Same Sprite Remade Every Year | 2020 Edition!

So if we put those 4 frames together to preview where we're going with this, we'll get a basic idea of this animation for now.
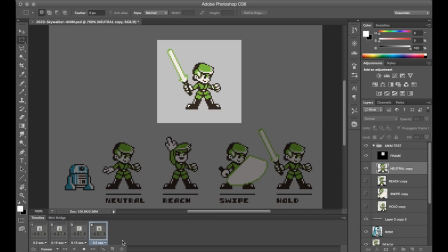253s
This is obviously a little bit choppy, so the way to make this into a smoother and more complete animation is to now go in and add frames in between each of those key poses.
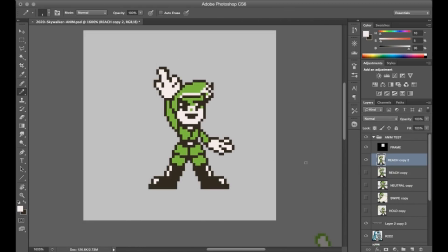264s
And for me, this is really where most of the labor in an animation is. There's a lot of comparing back and comparing forward to make sure that the in-between frame is having the desired effect.
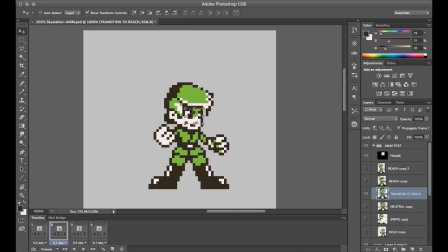273s
When I'm making edits to a frame and playing the animation back to myself real quick, I'm usually looking at one body part at a time. Like for example, I might be trying to see if his arm is making a smooth motion, and that there's sort of a conservation of mass and no stray pixels that are going to throw that off.
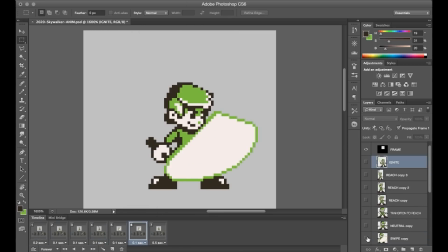289s
So there can be a lot of experimentation required to find the right fit, and also to find the correct rhythm.
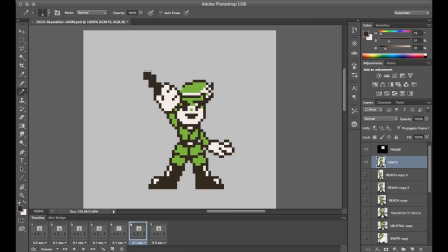294s
In general, for rhythm, if you add more frames,
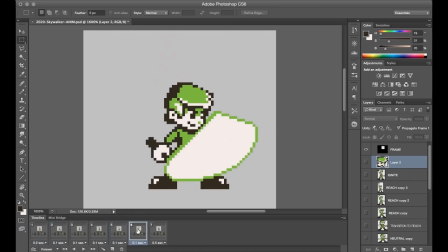297s
that'll allow you to make more fluid but slower feeling movements, whereas if you keep the frame count low, it'll appear fast and snappy.
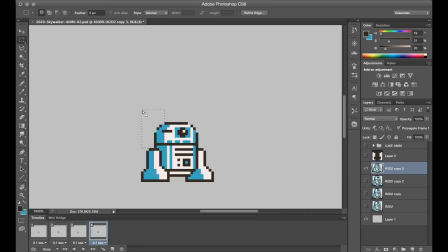307s
With the R2 animation, I wanted to find a cartoony way to show him tossing the lightsaber over. So what I'm planning here is having him kind of squash downward, like he's crouching to wind up for the toss. Then when he actually throws it, he stretches tall to convey that there's this transfer of energy upwards.
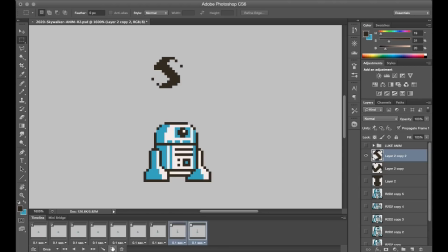322s
And the lightsaber's going to spin through the air, so I've added a couple motion trails to just make it look like it's spinning like that. Alright, so let's combine all of this together and go ahead and take a look at the final thing. Here we go!
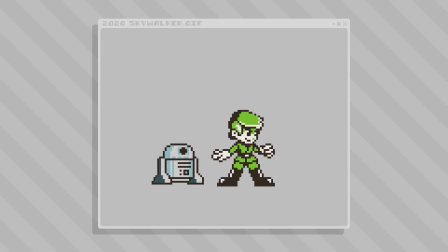Alright, so there we have it.
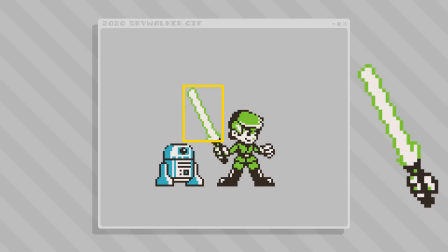354s
I wanted to point out also that I've created this lightsaber wobble or flicker effect by introducing frames that have jaggy lines rather than perfect angles. So, sometimes you can use jaggies to your advantage for stuff like that. And let's add them to the lineup for the final comparison. It's really interesting to see how I started back in 2015 with these small Mega Man-esque style sprites,
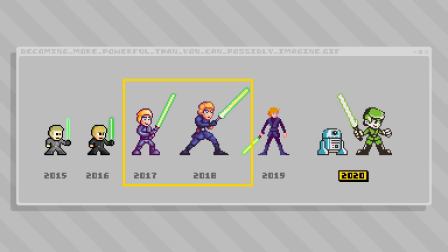376s
and then slowly became confident making larger sprites with maybe more of an attempt in the rendering. And now in recent years, I've been kind of drawn back to this simplified and clean look. And I guess that's kind of the thing with this exercise though, it just provides sort of a little snapshot of what I'm into at the moment.
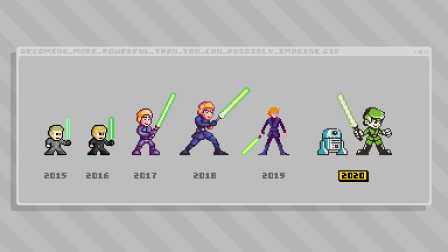392s
So if you're still early on in your pixel art journey, or actually really just at any point, I definitely recommend trying some kind of exercise like this. It doesn't have to be every year obviously, but even just digging out an old piece and seeing what you can bring to it now, or just a different way you might be able to revisit it,
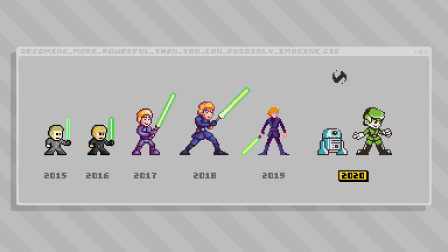408s
can be kind of a rewarding exercise. So thank you for watching, and take care and keep it square.